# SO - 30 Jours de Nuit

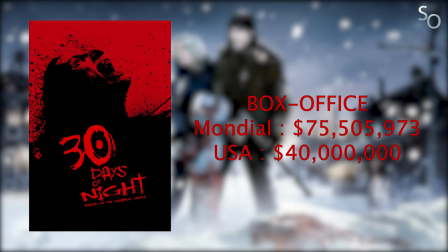12:27 Le film sortit donc le 19 octobre 2007 et obtint un assez joli succès, rapportant 75 millions de dollars au box office mondial, dont 40 millions sur le territoire américain.
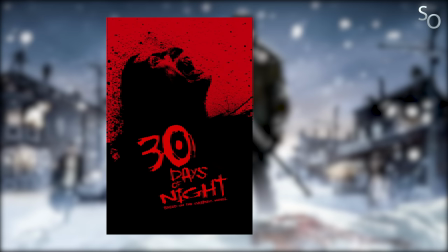12:35 Niveau critique par contre, c'était du genre coup-ci-coup-ça, avec une moyenne de 53 sur 100 sur Metacritic.
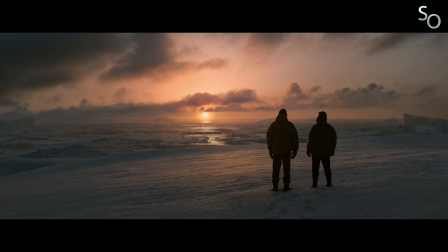12:40 Le film n'aura donc pas suscité l'enthousiasme de la presse américaine, et c'est bien dommage. 30 jours de nuit démarre alors que le fameux mois nocturne est sur le point de démarrer dans la petite ville de Barrow en Alaska.
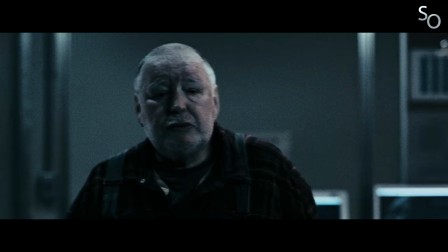12:48 Et si personne n'est ultra jouace à l'idée de passer 30 jours dans le noir, les habitants de la ville vont vite réaliser que quelque chose de bien pire que l'obscurité les attend en réalité.
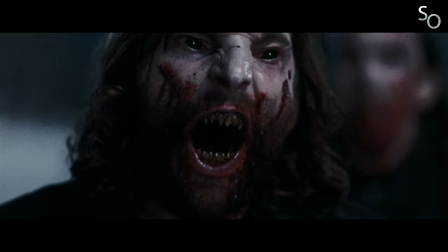12:55 Profitant de la nuit, une bande de vampires a décidé d'investir la ville et d'en faire son terrain de chasse, s'adonnant à un terrible jeu de massacre.
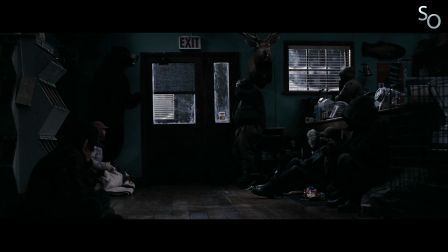13:01 Et Ben, le shérif local, et son ex-femme Stella vont alors tout tenter pour maintenir le plus de monde en vie, n'ayant d'autre choix que d'attendre patiemment que le soleil se lève,
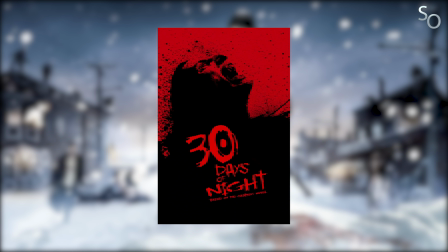13:09 et fassure les créatures suceuses de sang. J'adore 30 jours de nuit. 30 jours de nuit, c'est typiquement le genre de film dont on parle pas assez. C'est vrai, même s'il a eu droit à son petit succès en salle à sa sortie, j'ai l'impression que tout le monde l'a oublié, en fait. Et honnêtement, je saurais même pas dire pourquoi.
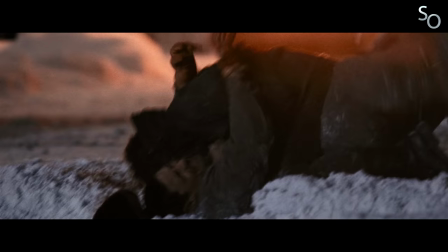13:20 Parce que c'est vachement bien. Bon, déjà, on en parle de ce concept génial ? C'est le genre d'idée dont on se demande pourquoi personne n'y avait pensé avant.
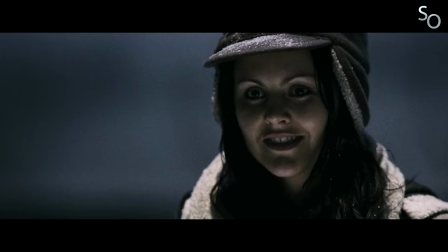13:25 Le cadre parfait pour un film de vampire. Après, bon, un concept, ça fait pas tout. Il faut que l'exécution suive, et c'est bel et bien le cas.
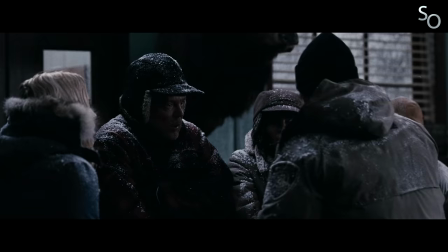13:31 Froid, sombre et désespéré, 30 jours de nuit nous embarquent au sein d'un cauchemar viscéral n'ayant pour moteur que la peur de ses personnages principaux.
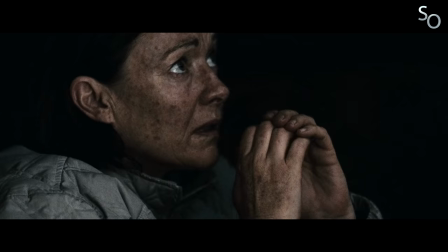13:37 Pendant près de deux heures, on se retrouve immergé à barreaux, aux côtés de ses habitants, attendant désespérément que le soleil finisse par se lever avant que les vampires ne débarquent.
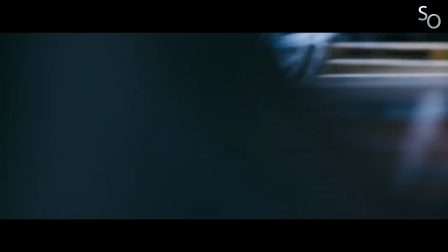13:44 Qu'on se le dise, 30 jours de nuit est du genre intense, et mérite bel et bien son statut de film d'horreur. Ici, pas d'humour pour tenter de désamorcer la tension, au contraire.
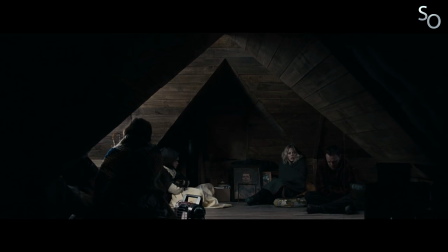13:51 Tout est fait pour créer l'atmosphère la plus anxiogène possible. Et autant dire que ça marche plutôt pas mal. La mise en scène de David Slade s'avère globalement assez bluffante de maîtrise.
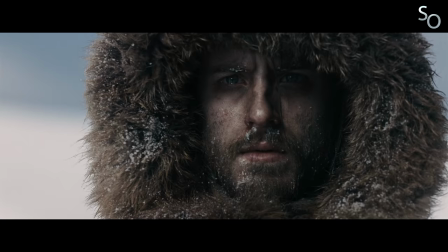13:58 Il y a là une ambition visuelle qui s'est malheureusement beaucoup trop rare dans les films du genre. La plupart des plans bénéficiaient en effet d'une esthétique extrêmement soignée.
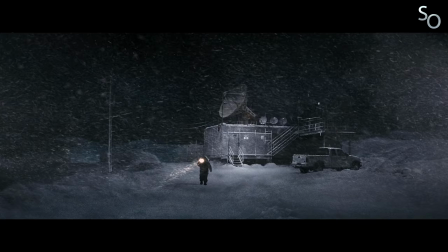14:04 Pour le coup, on ne pourra qu'applaudir le travail de Slade et de son chef opérateur Joe Williams.
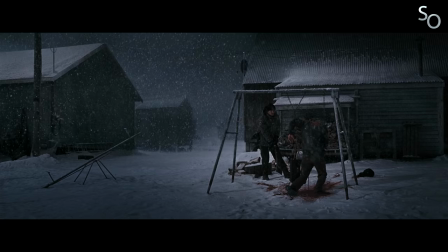14:08 On a souvent droit à de magnifiques plans d'ensemble, composés-tels des tableaux, où beauté et horreur se côtoient pour un résultat des plus remarquables.
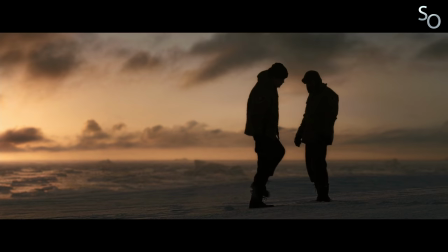14:14 L'image est donc superbe et étonnamment sophistiquée, mais sans pour autant tomber dans les excès visuels. On n'est pas sur une image à la 300 où absolument tout a été retouché pour être le plus fidèle possible à l'esthétique de la BD.
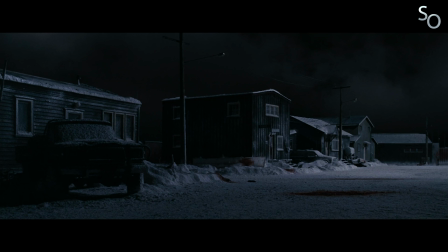14:23 Ici, comme dit précédemment, Slade a tenu à soigner l'image, mais sans pour autant faire un copier-coller du style de Temple Smith. Pas de partie prévisuelle tape à l'œil, simplement une image froide aux teintes métalliques rappelant efficacement les visions du dessinateur, sans pour autant les décalquer. Ce qui rend le cauchemar d'autant plus percutant qu'il a l'air bien réel, avec juste ce qu'il faut d'étrangeté pour créer le malaise.
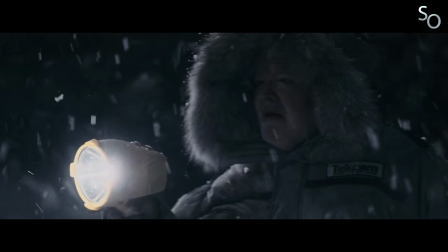14:40 Slade n'a donc aucun mal à faire naître la peur, utilisant toutes sortes d'artifices pour créer la tension. Des ombres entreaperçues, des silhouettes floues en arrière-plan, des cris entendus au loin...
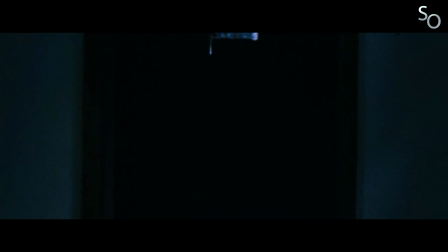14:48 Si les moments de répit sont quasiment inexistants pour les personnages, nous ne sommes pas non plus épargnés par Slade, qui prend un malin plaisir à nous immerger dans cet univers où ne règne que la mort.
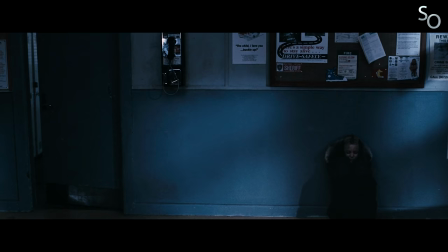14:56 Et si sa caméra est généralement assez stable, faisant grimper l'attention à l'aide de traveling lancinant voire de plans fixes, elle sait aussi s'emballer lorsque l'action l'exige.
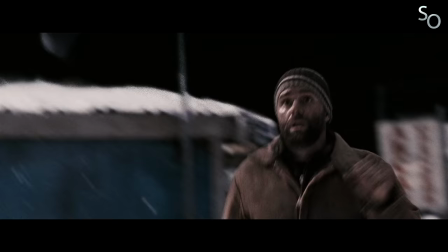15:03 Ainsi, après nous avoir lentement préparés à l'arrivée des vampires, l'acte 1 se termine en feu d'artifice lorsque ces derniers passent ouvertement à l'attaque.
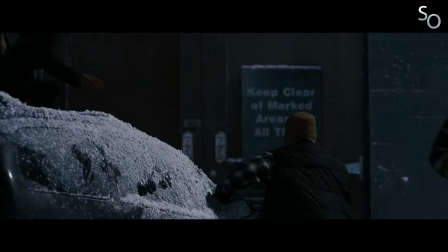15:09 Slade nous offre alors une des rares séquences ouvertement spectaculaires du film, avec un enchaînement de plans saccadés communiquant le chaos et la confusion avec Maestria.
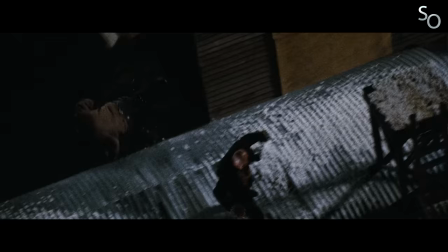15:16 La terreur est palpable, et l'horreur de la situation nous prend aux tripes. Serait sur le gâteau, un plan aérien nous permettant de mieux réaliser l'étendue du massacre qui a lieu juste sous nos yeux. Et même de loin, le réalisateur parvient à nous immerger dans cette situation désespérée. Ce plan me bute à chaque fois.
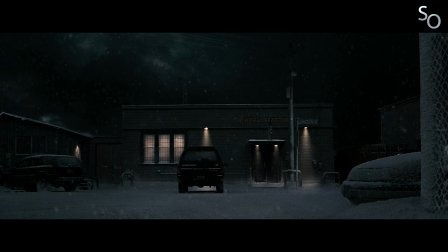15:29 Bref, y'a pas à dire, visuellement ça dépote. Et la direction artistique n'est pas en reste, les décors étant totalement crédibles.
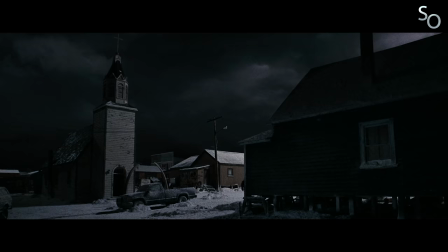15:35 Barrow a l'air bien vivante, et on a bien du mal à deviner sa véritable nature de décor de cinéma. C'est donc un superbe travail de la part du directeur Paul Austerberry et son équipe.
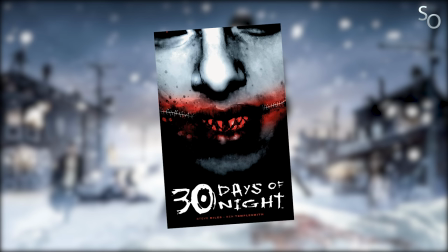15:42 En ce qui concerne l'écriture maintenant, le film fait honneur au roman graphique de Steve Niles, s'autorisant quelques libertés toujours bienvenues et développant son concept de fort belle manière.
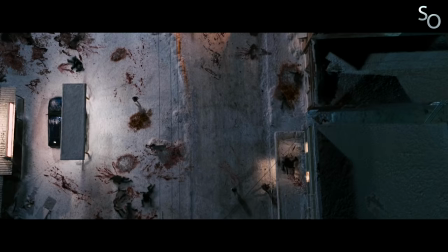15:50 La grande force du film, c'est clairement ses personnages, qui restent toujours au premier plan. Le film ne se contente pas de simplement mettre en scène un jeu de massacre.
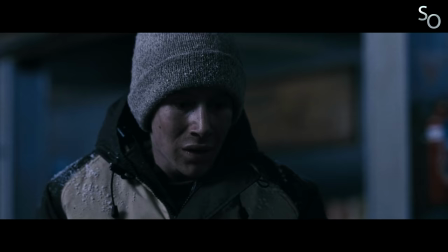15:56 Il s'emploie surtout à dépeindre les réactions des survivants face au massacre, à explorer leur désespoir, leur peur, leur dilemme, mais aussi leurs secrets et leurs peines.
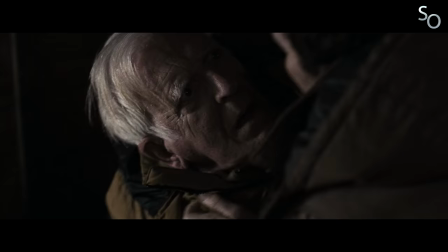16:03 On pourra notamment citer le personnage de Wilson, qui, en plus d'être plongé dans cette situation infernale, doit également s'occuper de son père atteint d'Alzheimer.
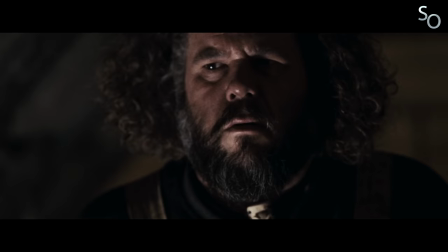16:10 Ainsi, malgré son contexte de pur film d'horreur, 30 jours de nuit n'en oublie pas pour autant l'élément humain, mettant un point d'honneur à dépeindre des personnages réalistes, et loin des clichés qu'on trouve habituellement dans les films du genre.
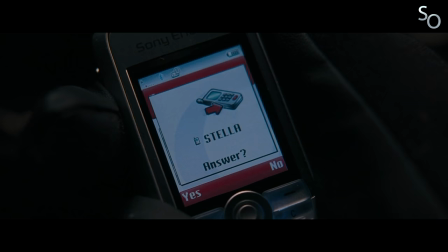16:18 L'un des moteurs du film, c'est aussi la relation entre Ben et Stella. S'ils étaient mariés et femmes dans le roman graphique, ici, ils sont fraîchement séparés.
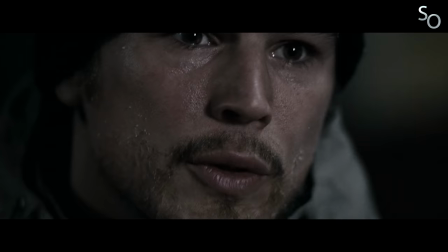16:25 Une séparation qui n'est clairement pas du fait d'Eben, et qui ne semble pas avoir particulièrement bien vécu la chose. Cet élément donne ainsi à leur relation un cachet supplémentaire, apportant plus de profondeur aux personnages eux-mêmes.